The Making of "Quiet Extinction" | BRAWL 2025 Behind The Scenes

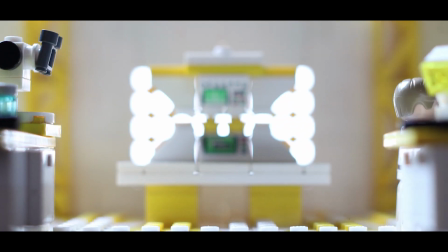49:19 I love it so much. The design of this computer as well, obviously it's very reminiscent of an hourglass because it's literally called Hourglass.
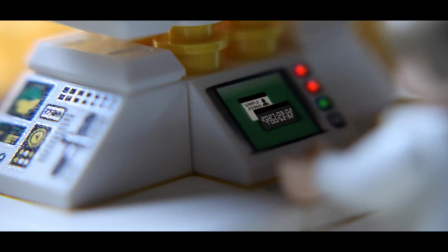49:26 But I just grabbed every different computer piece that I had and built it into this.
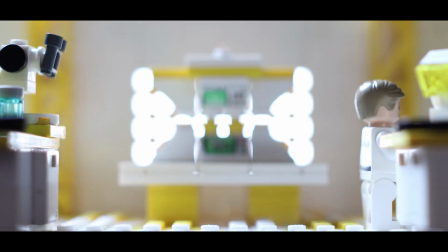49:32 And I tried to experiment a lot with not snot. I don't know what you would call this building technique.
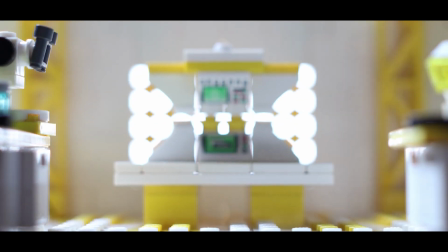49:36 Just like reversing the bricks so that we're building upside down. I went and did a lot of that in this when doing the set design.
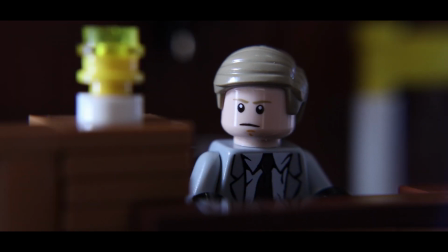49:45 You can see in the background of this shot the flag. That's a late addition.
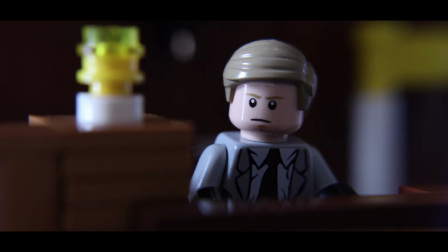49:48 I'd originally built that for the courtroom, but didn't include it in the wide shot when I did the dolly.
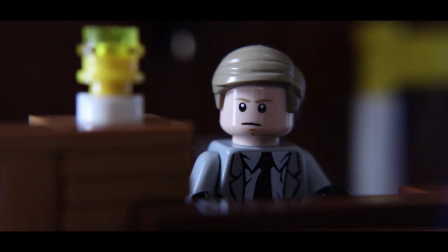49:54 So it's just secretly there now. Again, that sort of continuity stuff where you're putting in the mod element. Sometimes it feels out of place, but sometimes it doesn't. So I'm just glad that it doesn't feel too out of place in this shot.
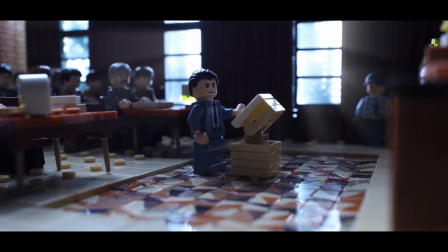50:09 All right, so this shot here, I love how this turned out. So this wider shot that has all the people in the courtroom, it's got the police officer off to the side, and it showcases the floor, which I love how the floor turned out. So the big grand windows with my massive
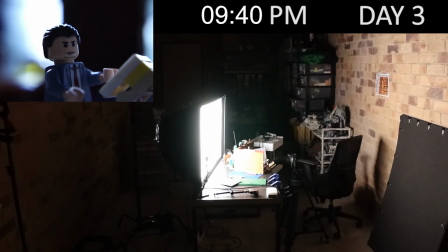50:30 softbox outside so that it's lighting evenly through the windows.
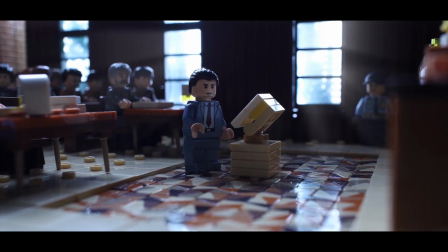50:35 And then I put Lego trees out there because I wanted something to break up the light as well and also make it look like there's stuff out there. On the right especially, you can definitely see a Lego tree. And then the rays of light.
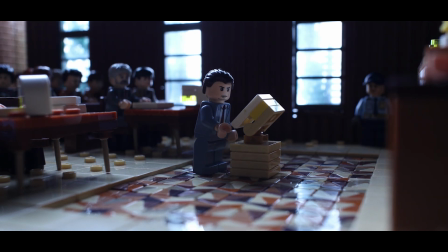50:47 It breaks my heart to tell you that this was a visual effect. This is not in camera. So the rays of light I had added in post. But I tried to make it subtle, and it just makes the shot look so much better. I love the rays of light coming in from the windows.
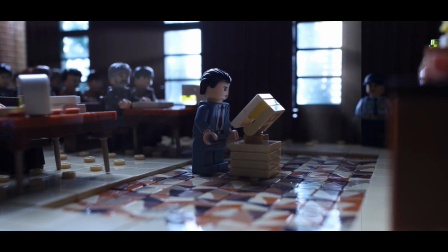50:59 It looks so good. The vocal performances from all the actors is just top notch.
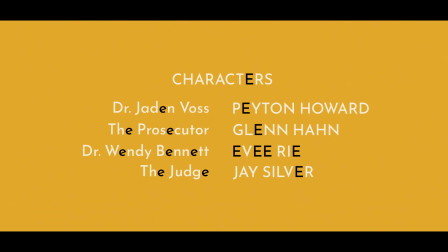51:05 I couldn't have done it without them. It's just brought it to a whole nother level. So yeah, I want to thank them all for their contributions to the project. Glenn, who voices the prosecutor, was having allergies.
I do have a little bit of allergies going on, but you know what?
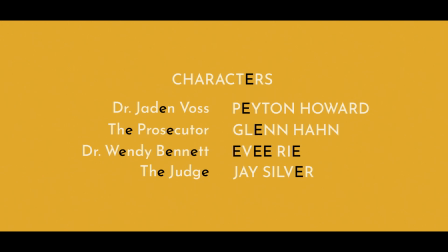51:22 I think running this guy like he smokes like 12 packs a day might not be a bad idea.
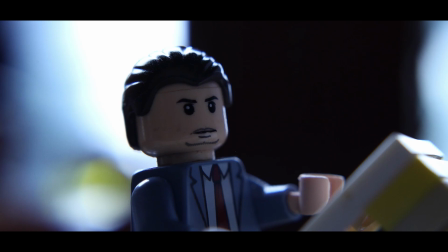51:29 But because I needed the lines that day, we didn't have much of a choice. So he worked it into the character, and it ended up working really well.
It is said that Project Hourglass could potentially revolutionize cancer diagnosis.
All the stuff in the courtroom, I tried to frame it so that you don't see the handcuffs, right?
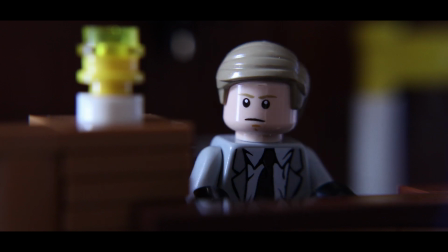51:47 So that you just think that he's a witness, and you as the audience are starting to piece together, well, why is he in the courtroom and why is he at the witness stand? I don't watch heaps of courtroom dramas, right? So yeah,
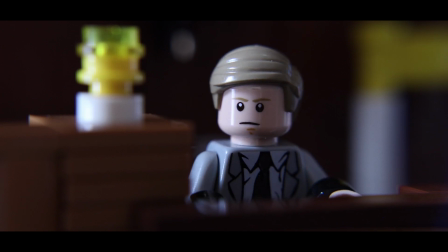52:00 it was very interesting that I'd written most of this to take place in a courtroom. The reason I did that was when I had the idea and started to flesh it out,
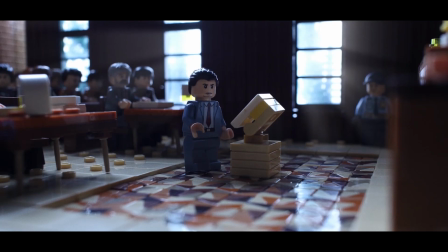52:09 there's a lot of stuff that I needed to explain, and I really suck at writing character dialogue. I don't do it much. I find it very challenging to make it seem convincing. And a lot of the dialogue would have been exposition, right?
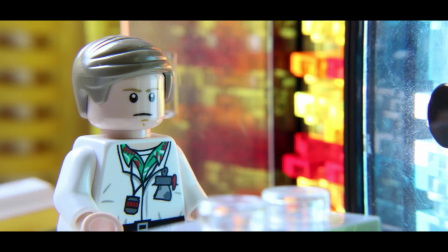52:21 For them to explain what's happening and what has happened. So I decided courtroom was the best setting to do that because I could just have them waffle on for long
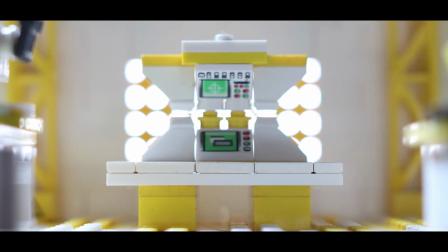52:30 bits of dialogue about the machine and how it works and what happened, what went wrong.
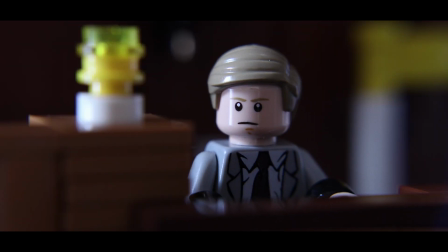52:35 And it feels genuine, right? It's not out of place that they're describing how it works, right?
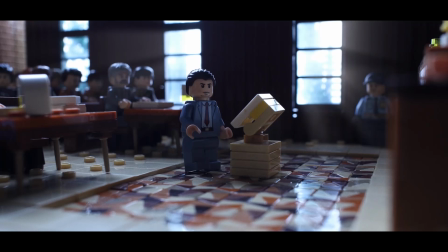52:43 Because it's a courtroom. But if it was a conversation between just two people, it would feel really out of place for them to explain in such depth, about how it works and stuff. So this is the best way story-wise for me to have been able to get the story across without either having really
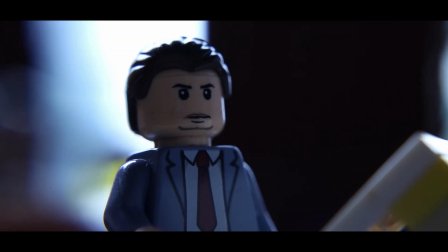52:59 convoluted dialogue between two characters and having it feel like just exposition, or doing voiceover,
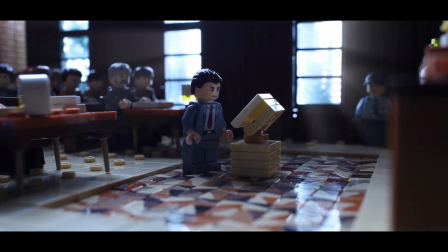53:05 right? And just having narration throughout the whole thing. I also feel like wouldn't work and just is a lazy way to tell the story as well.
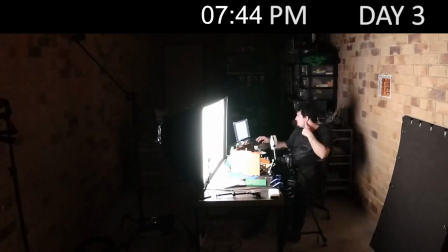53:13 So all of this courtroom stuff, it took forever to animate it. There is a lot of looping and there is a lot of duplicated shots that get reused.
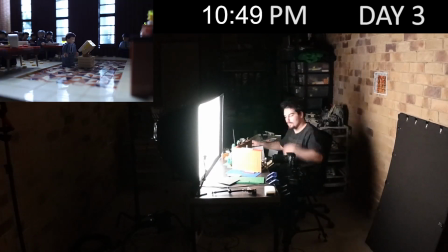53:21 But for the most part, I was animating alongside the dialogue, which is why I had to wait a couple days to animate these scenes because I needed to wait
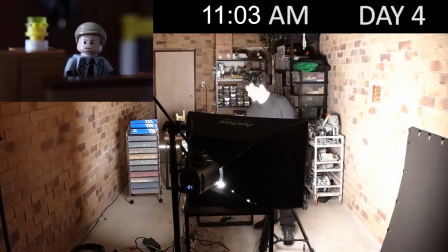53:29 for all the voice actors to send me their lines and then also edit it together so that I knew the pacing and then could
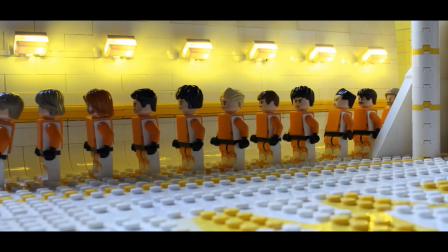53:37 then go and animate alongside it. This shot, heavily inspired from Andor.
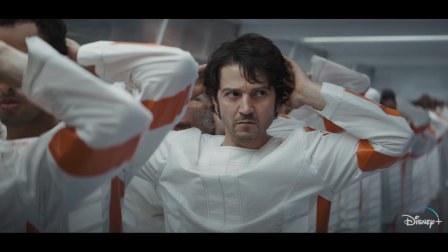53:42 It's a series that I finished watching recently.
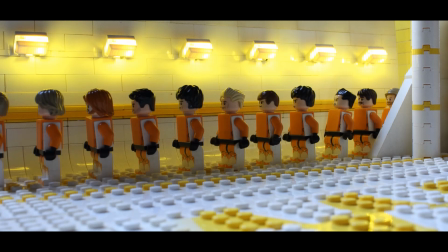53:45 Yeah, I just love the visual of them lined up to get tested with the machine.
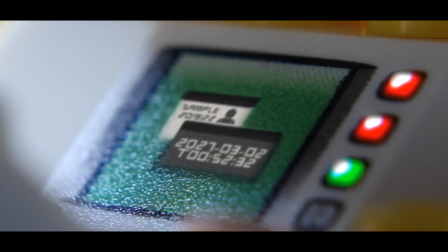53:52 I originally wanted the actual concept to be an overlay, right,
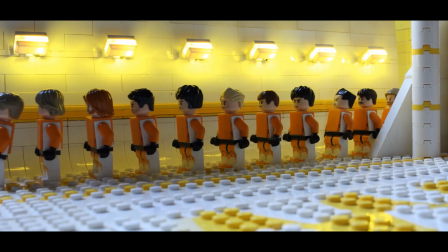53:57 where you would just point the device in the direction of someone and above their head it would have a countdown for how long they have left to live. And the original concept was he would do that and everyone would have the same number except for one person, and they'd be counting down and have their number be much lower than everyone else's. That would have been a really cool concept.
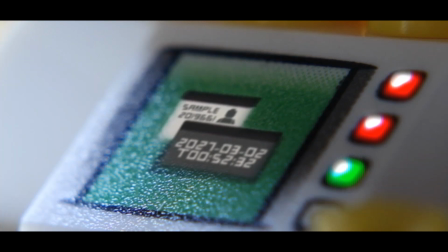54:15 It would have made it a lot clearer as well from an audience member's point of view to understand the concept and visually as well.
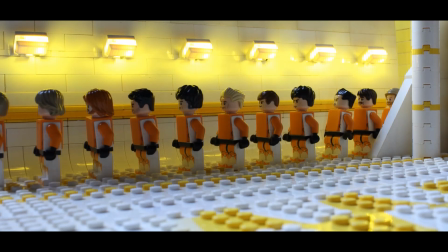54:22 But I didn't want to do that because, again, so much of it I wanted to ground in reality and make it believable that such a device could exist.
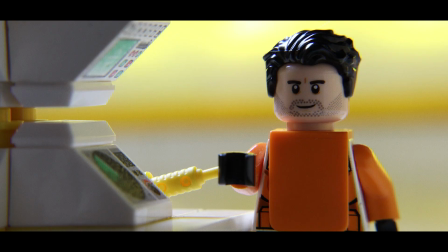54:30 And the heads-up display overlay sort of thing feels a little too sci-fi, a little too high-tech.
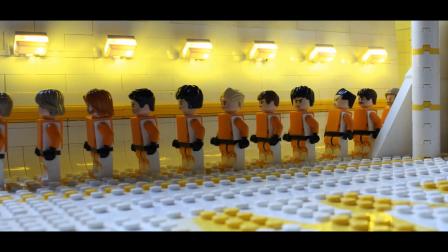54:39 So sort of branched out from that idea and sort of came up with the idea of just
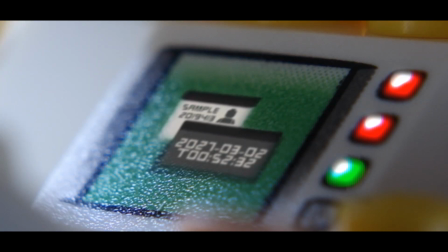54:44 like the computer and an interface similar to what we would expect to see.
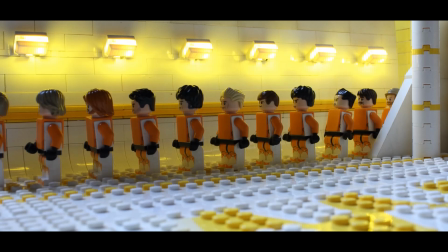54:50 Again, we've got lights built into the set, and it just looks so good. Having the transparent pieces lit up practically, and then we have the pieces.
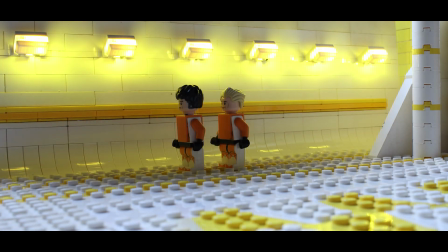55:00 So a lot of visual effects happening here because I only have 2 of these minifigures, right?
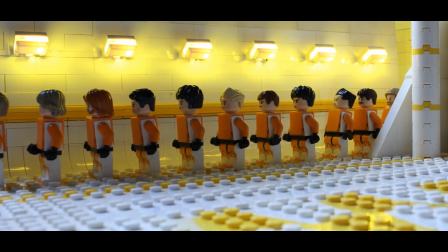55:05 So it's a Bomb Squad Lego Clone Trooper,
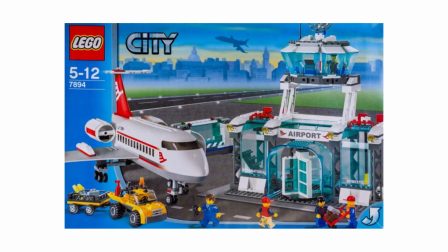55:08 and I only have 2 of them with a high vis like Lego City piece over the top, just to make it look less like it's a Stormtrooper piece.
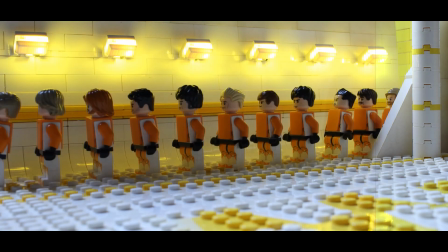55:17 It feels a lot more sterile rather than just wearing plain everyday person clothes. So I feel like it fits pretty well. So I animated it in bunches of 2 and then stitched it together into one shot. And I feel like it turned out really, really well. Then we've got the computer.
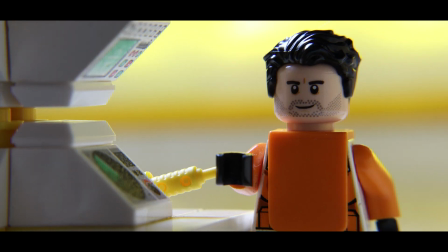55:35 So many of the visual effects was just digital screen replacement, which is very easy to do.
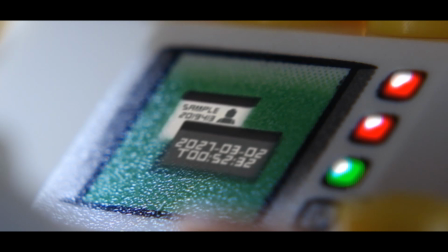55:41 But the more times you have to do it, the more complex it gets because you've got to reposition it and mask it in each time.
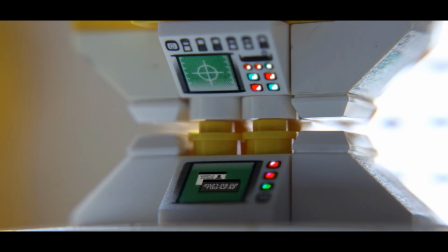55:49 For the computer on Hourglass, I also decided to make it light up as well for a lot of the shots because it just looks so cool. I originally wanted them to be flashing and doing all that sort of stuff, but it just would have taken so much longer to do that.
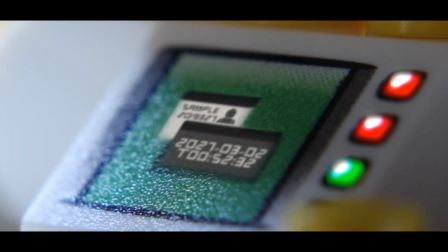56:03 So this montage of them all getting scanned, right, is something that even now when I watch it,
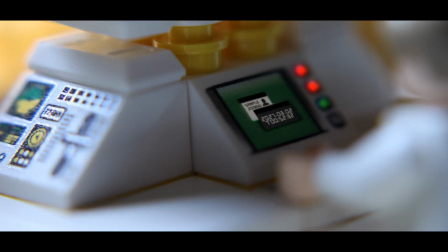56:10 I feel like the point doesn't come across super clear that each of them are getting scanned. So this is the different sample numbers.
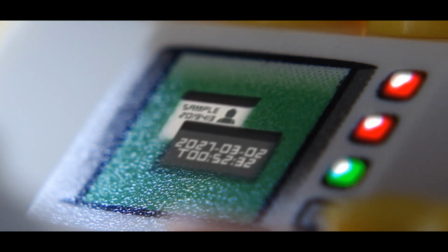56:17 So we're going through all 50 sample numbers, but they've got the exact same date and the exact same time that they're going to die.
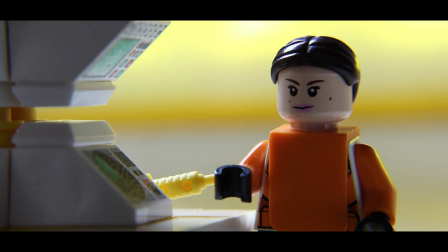56:23 And I feel like it's not clear. I feel like the heads-up display or even having a countdown, I feel like having a countdown would have made more sense.
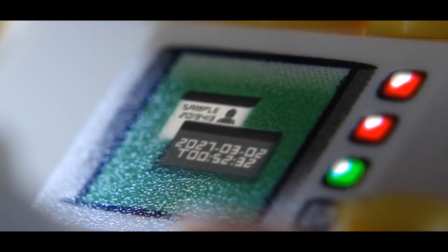56:31 Time left to live, and it's like counting down, and all of them have the same number. I feel like doing something a little different.
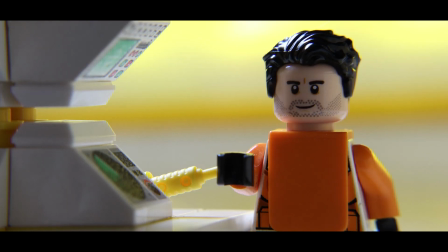56:37 If I was to do this again, I would make it a little bit more clearer visually for the audience.
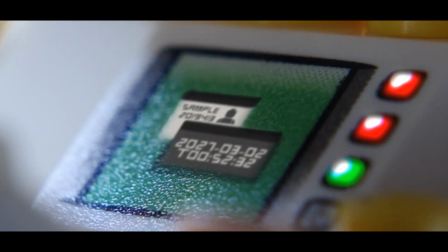56:42 But if you don't get it here, hopefully you do later on when they're talking about it in the courtroom again.
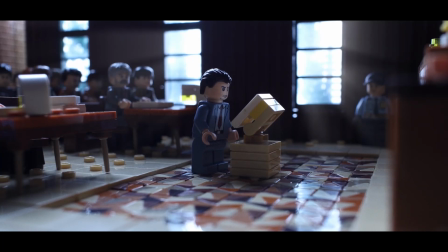56:48 But yeah. All right, then we go back to these courtroom shots. I absolutely love how this top-down shot turned out.
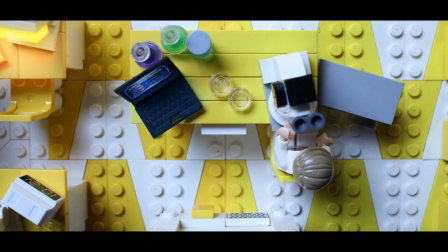56:54 And I use the top-down shot quite a bit in 2 other places as well in the film.
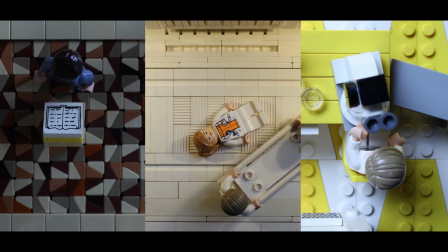56:59 It looks really cool.
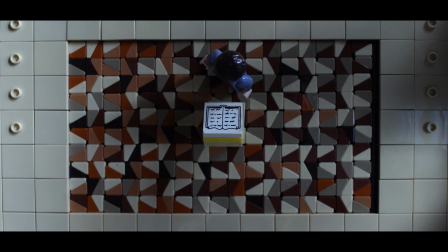57:01 It's so much better to have great production design because it offers you so many more options for shooting that look visually pleasing. That's one of the things that I strive to do with the production design when I was building the sets for this is I wanted to go over the top for the floors because most people,
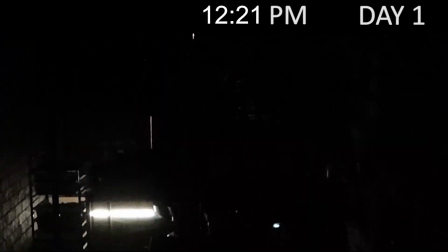57:17 myself included, just use a base plate or just standard plate pieces to build the floors for Lego sets.
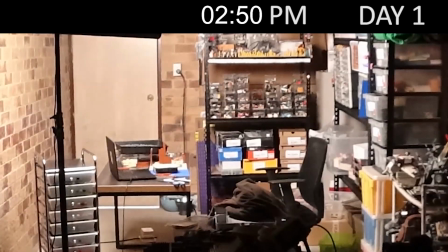57:25 It's so boring. Yes, it's much easier to animate, especially if you've got walk cycle animation.